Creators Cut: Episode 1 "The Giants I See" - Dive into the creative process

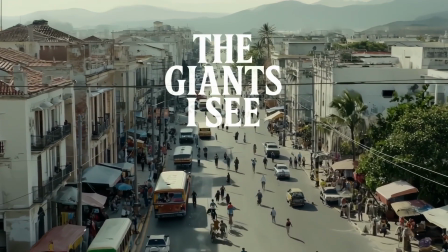[4:12]
We also wanted this shot that was kind of from high above and almost a juxtaposition, if you like, of the fact that everybody at this point looks quite small.
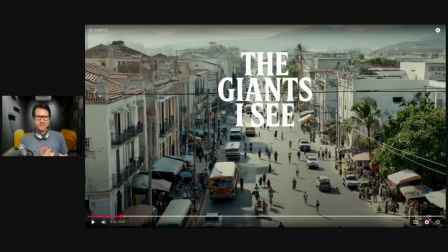[4:21]
And so we wanted to sort of highlight the fact that everything looks small at the minute, and then suddenly we're going to go into this world where we are a small person, where everything looks giant.
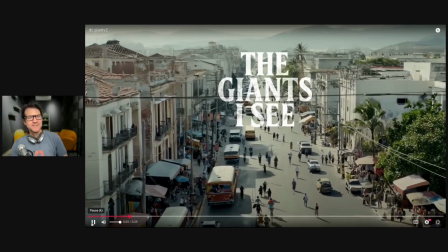[4:31]
And so if I keep going, that's essentially what our first shot is.
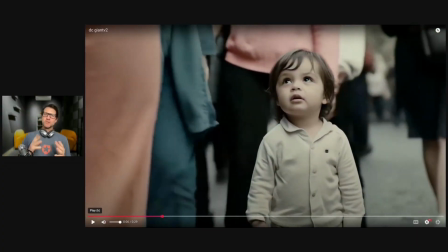[4:34]
We introduce you to our character, our little boy, and we just wanted this shot of him where he was looking up at the giants in his world. He looks a little bit bewildered. We see essentially people ignoring him, walking around him, walking past him, no one really acknowledging him, and him simply looking up and wondering what this is all about.
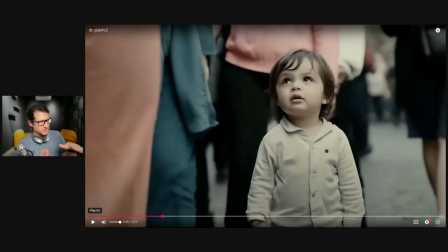[4:54]
Again, we're quite deliberate in this shot in that we just wanted to have that kind of a shot of people's torsos, their mid-level, because that's kind of all this kid can see. We're kind of looking at it from his point of view. Their faces are so far away that we can't see those yet without really looking up and stretching.
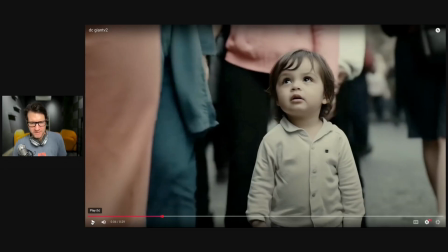[5:13]
So this shot, when we created this in Runway, was probably a 10-second clip. Might have been a 5-second one, I can't remember. But in any case, we only used a couple of seconds of that clip. And these particular, facials and the way he was looking around were the best parts of that.
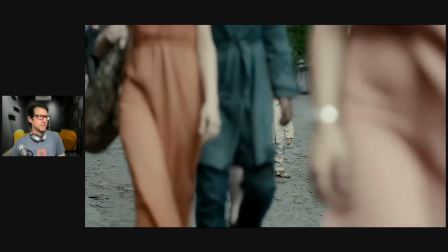[5:30]
We then kind of wanted to have a bit of more of a shot that was a little bit more of a wide angle.
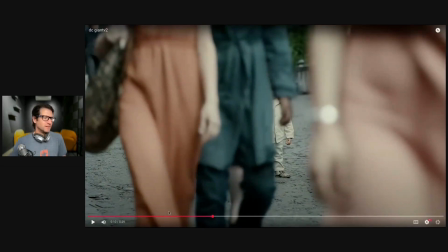[5:38]
And again, this was probably a 10-second clip,
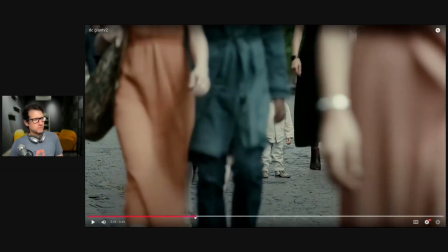[5:41]
of which 5 or 6 seconds kind of showed people walking in front of the boy and him almost getting lost in the frame like he is here.
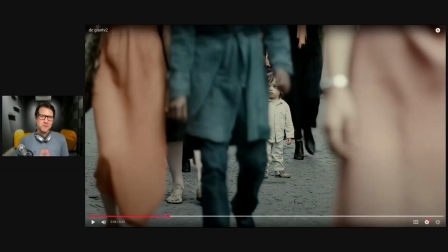[5:48]
But in fact, this is really my favorite shot of the whole sequence. I love the fact that we hardly see him.
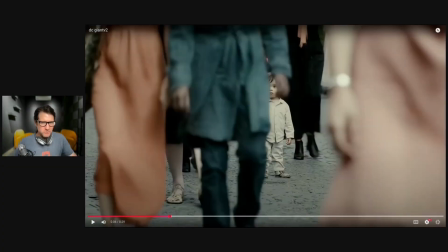[5:55]
We see, again, just him peeking through as people walk past. And I really quite love that.
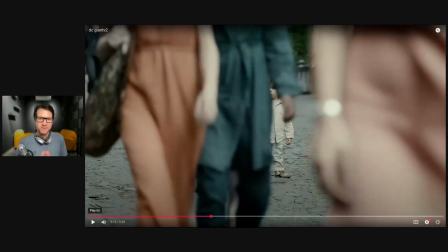[6:01]
It really gives us that sense that this poor little boy is standing somewhere in the distance and people have really just walked around him and walked past him, and he's just standing there motionless, trying to figure it all out. So that's really my favorite shot of this entire sequence.
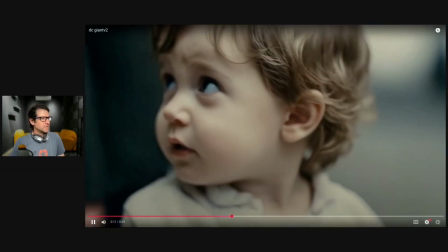[6:15]
What we wanted to do next was really have that extreme close-up now of our character.
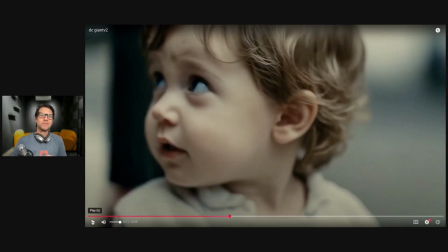[6:20]
And again, we just wanted him to look bewildered. So here he is kind of looking around, this innocence on his face, these eyes that are just kind of looking up.
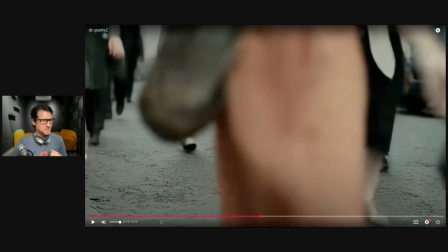[6:28]
Again, it's probably my second favorite shot, is just that one. He's looking around and he's looking up.
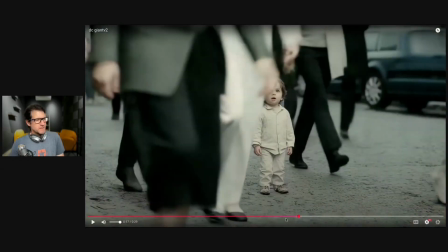[6:35]
We then wanted to portray actually looking from his perspective. Like, what does it look like to look up at these people? And so we have this volley of kind of 3 quick shots now where we're looking up at an extremely low angle.
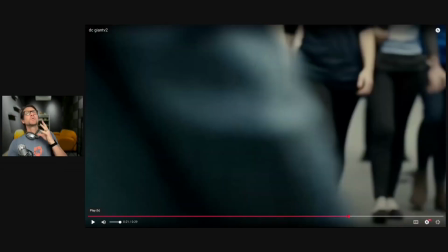[6:49]
We still don't quite capture their faces.
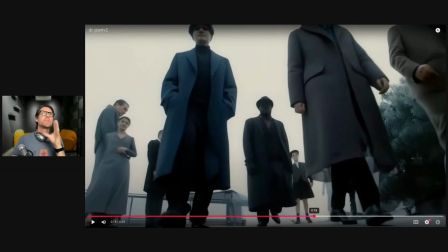[6:51]
We were quite deliberate in those 3 shots where we didn't want to quite capture the faces because we wanted to give that feeling that these are giants. They're so far away that we can't even really make out their faces. And so we have those 3 quick shots.
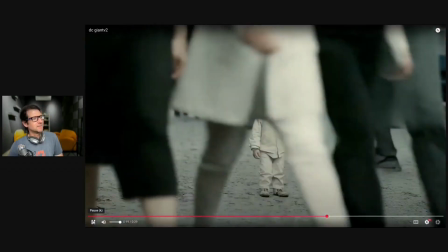[7:04]
And this one being the second, I think. We have the woman who walks nice and close to us.
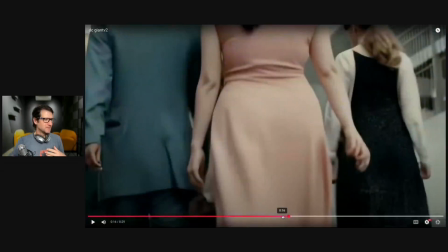[7:10]
That's our 3rd shot. And the first one's further back here somewhere. There we go, which is people walking away from us.
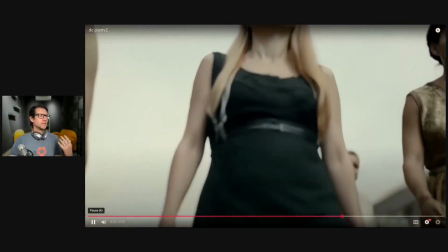[7:17]
So again, really that sense of looking at it from his perspective. And then we see,
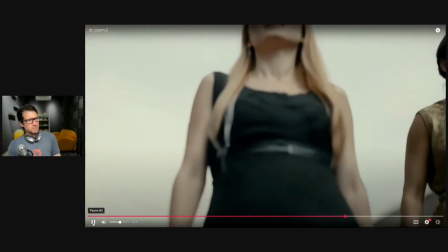[7:23]
again, this kind of close-up shot of him where people are passing close to the camera and he just appears still walking around in bewilderment.
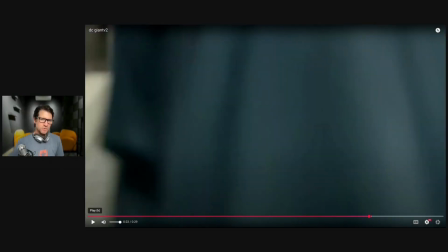[7:31]
We then have another person walk past the camera, which we thought was a great opportunity to cut away from this shot and into the next shot.
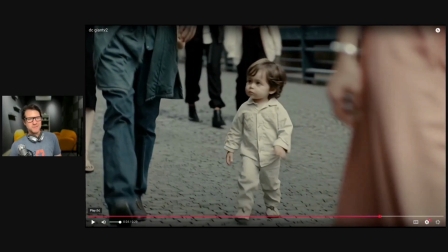[7:39]
And in this shot, we really just wanted to close it out with the fact that he's kind of wandering around, joined the crowd.
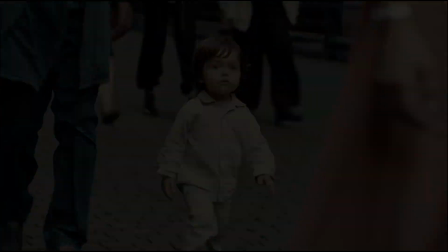[7:46]
He's still in awe of these giants, looking up at them, trying to figure out what it's all about.
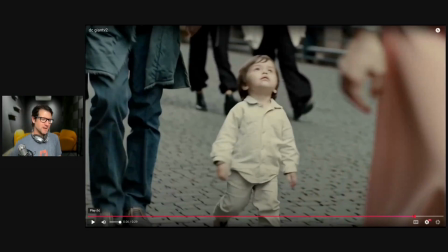[7:51]
But in some way, he is now feeling less vulnerable. He's kind of just figured out that, oh, well, you know what? Nobody's hurting me. Everybody just seems to be ignoring me. I'm just going to join them. If you can't beat them, join them.
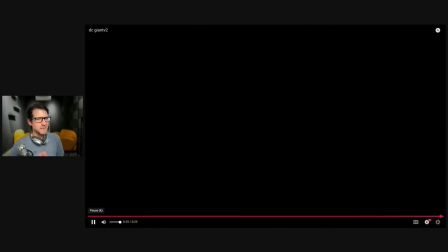[8:03]
So he's just wandering around, head up in the air, trying to figure things out.
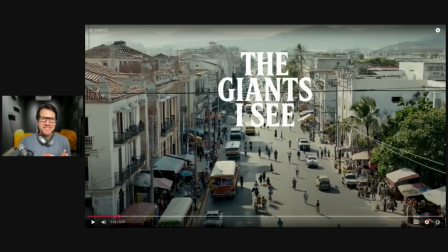[8:08]
So the last thing I wanted to touch on was the sound design, because sound design is so important. It can really make or break the kind of emotional depth of your video.
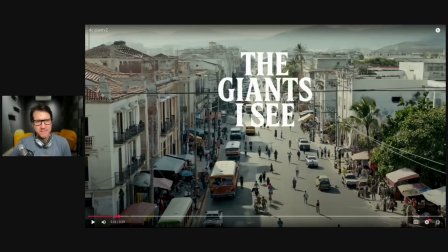[8:20]
And so what we made a deliberate choice of here, if I just play the clip, you'll hear this sound, lots of sound,
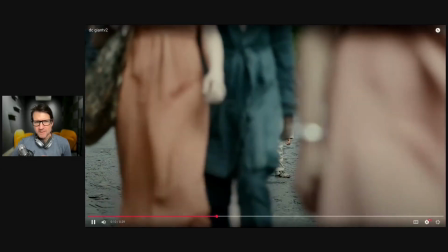[8:28]
music sparks up. And in every shot where we're close to the boy, close to our main character, or looking from his perspective,
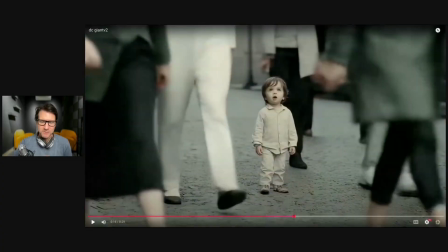[8:41]
you'll notice that we cut out any of the background sound and just stick with the music.
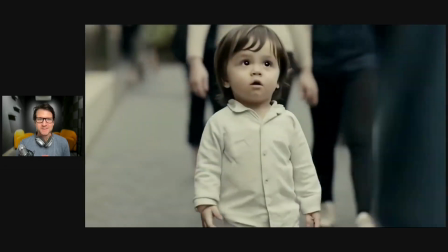[8:48]
No music, sorry, no background sound, I should say. No background sound, just this with the very end.
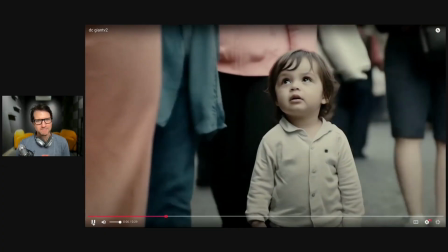[8:55]
So again, if we just go from the top here, background sound, and we slowly fade away.
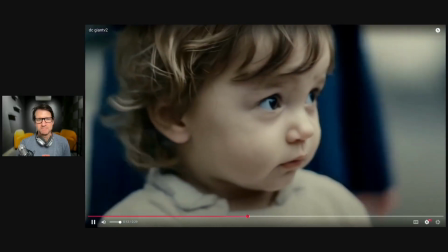[9:03]
Just hear background sound again.
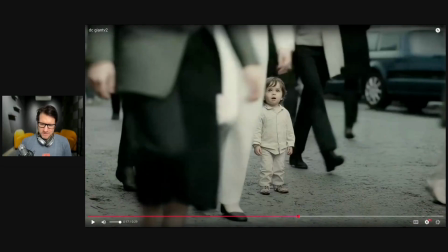[9:09]
And the reason that we did that is because in reality, of course, if we were him and we're down low and people are passing us, then it would be very noisy. There'd be lots of footsteps and we'd hear all those noises. But we wanted to highlight the isolation that he feels amongst the giants.
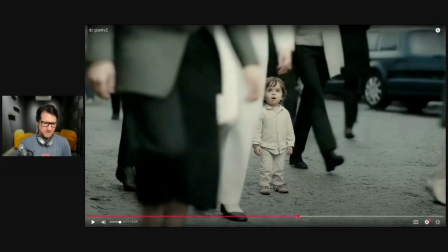[9:27]
And so that's why we made those deliberate cuts and just kept the kind of nice, haunting, emotional background music when we were looking at our character up close or looking from his perspective. We just wanted to drop that background sound and make him even more isolated from the environment he was in.
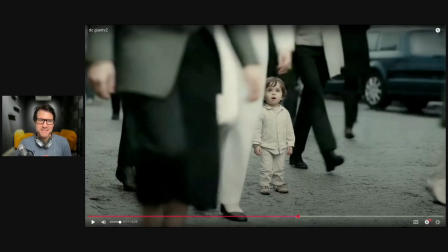[9:45]
Again, he was looking around at the giants. He could hardly see them. And so that was our particular sound design choice on this piece anyway. Well, That's about it. I hope that gives you some insight into how we went about putting this piece together. Hope you found this interesting. Again, if you want to see more of these, make sure you subscribe to our channel, and we'll see you soon.